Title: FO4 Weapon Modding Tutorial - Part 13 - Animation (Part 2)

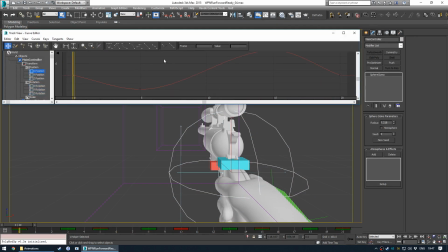33:17 But if we take a look at the position, the keyframes of the gun, so it moves to the left, and then to the right, and then these start and end keyframes are linearized, so that they just continue into one another. That's a bit unbalanced.
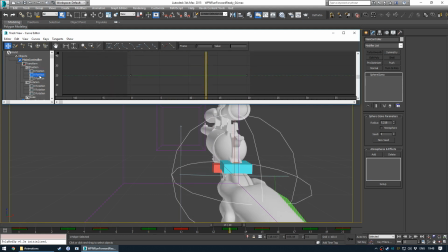33:38 That's a bit more equal. So the Y, nothing on the Y, so no forwards, backwards movement. We do have Z movement up and down. So the weapon drops, boom, left foot on the ground, up, and boom, right foot on the ground, and then back up.
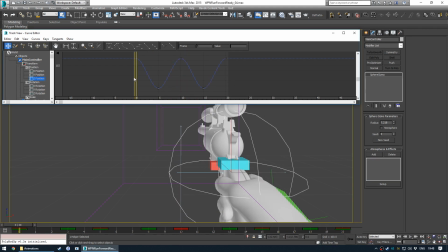33:56 So that you get the up and down movement of the gun. Then we've got X rotation, that's the nose going up and down. So as the gun is dropping, the nose is pointing upwards, and as it hits the ground, the nose points downwards.
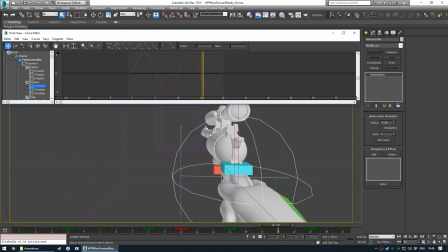34:13 So that's some sort of secondary motion there. Motion that reacts to the main movement, which is the rest of the body and the hand on the actual gun. So this actually adds, by playing in slow motion, it adds some weight to the gun. So you can see how the nose is sort of lagging behind the rest of the gun.
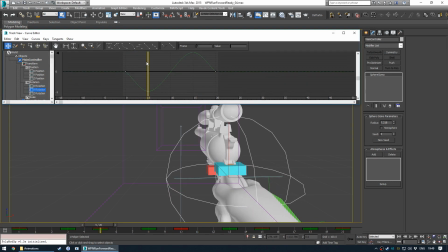34:32 I really like that effect. Okay, so this is the Y rotation. So the gun rotates to the left on the left step, and the right to the right on the right step,
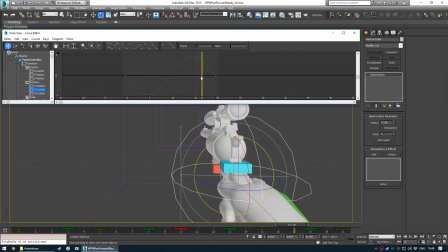34:47 just to suggest just a bit more, really subtly, which foot is actually planting on the ground and when. And then Z rotation, which is this rotation here.
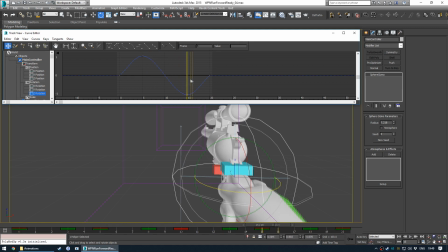34:59 Again, just like the Y rotation, it's really subtle, and it's sort of pointing the gun to the left and to the right as you walk. I made it really quite loose because it's one-handed, so
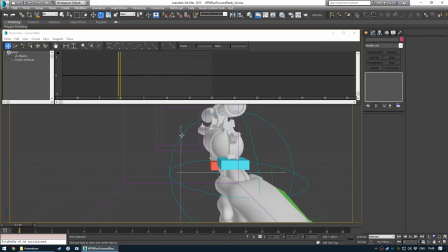35:13 without two hands on the gun, it would be quite a bit looser and quite a bit bouncy, I'd imagine. All right, let's take a look at the annotations.
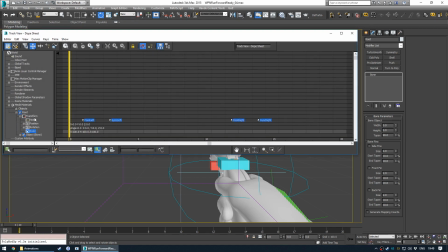Okay, so we have foot left and sync left, and then foot right and sync right. And the sync annotations always come after their respective foot annotations.
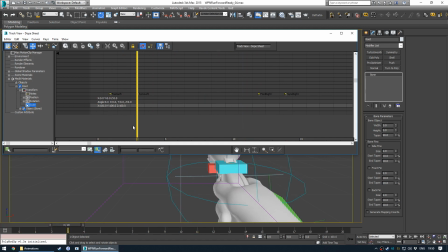35:41 I don't know why. I don't really know what these sync keywords do. That's just how it is.
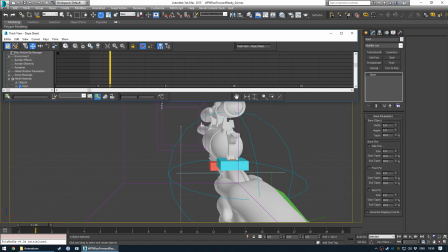35:48 That's where they go. So the left foot hits the ground. I'll try and organise here because I'm on a smaller resolution now that I'm recording.
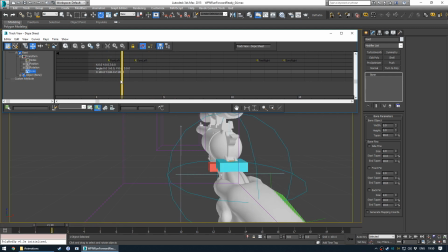35:56 The foot left hits the ground, so it plays the left foot sound, and then the right foot hits the ground, and it plays the right foot sound, and then that just loops over and over again.
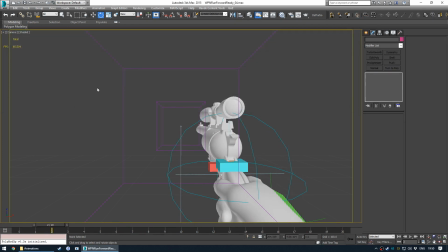36:08 Okay, and you get the same thing in the other movement animations, which we'll look at soon.
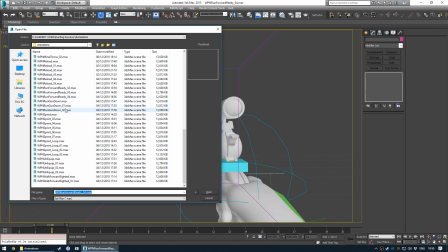36:17 Okay, run gun down.
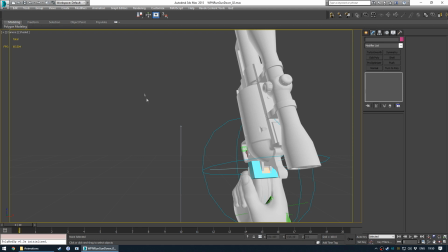36:20 So yeah, this is another animation which will have the foot left and foot right annotations in it, and yeah, just like run forward ready. I did this one exactly like,
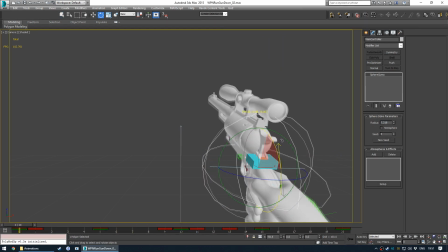36:39 yeah, so with auto key off, I simply moved the gun into an upright position,
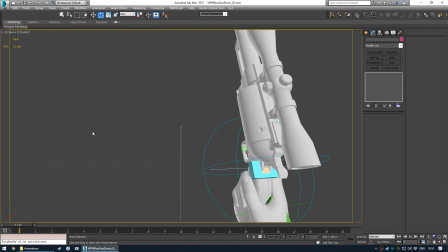36:47 which then instantly gave me a usable running animation.
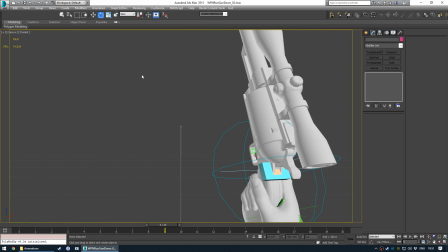36:53 You'd only really see this if you had some kind of, I think there's a mod called
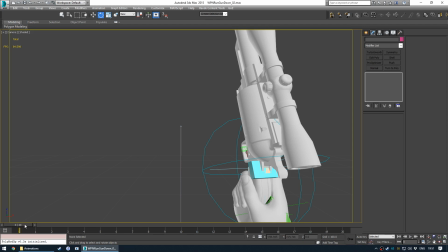37:01 auto raise from cover, but there's a sort of non-script based version, or a script based version, I can't remember, but one of them's better than the other. One replaces animations and the other doesn't, but yeah, if you're one of those people that uses the sort of gun down when not using type mods,
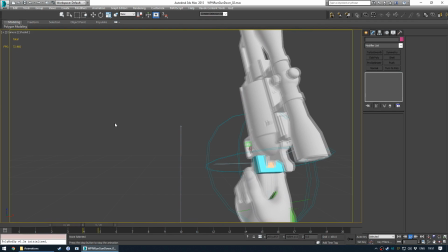37:18 then this is the walking animation which you'll see at all times. So yeah, maybe worth spending a bit more time on it as the animator, knowing that.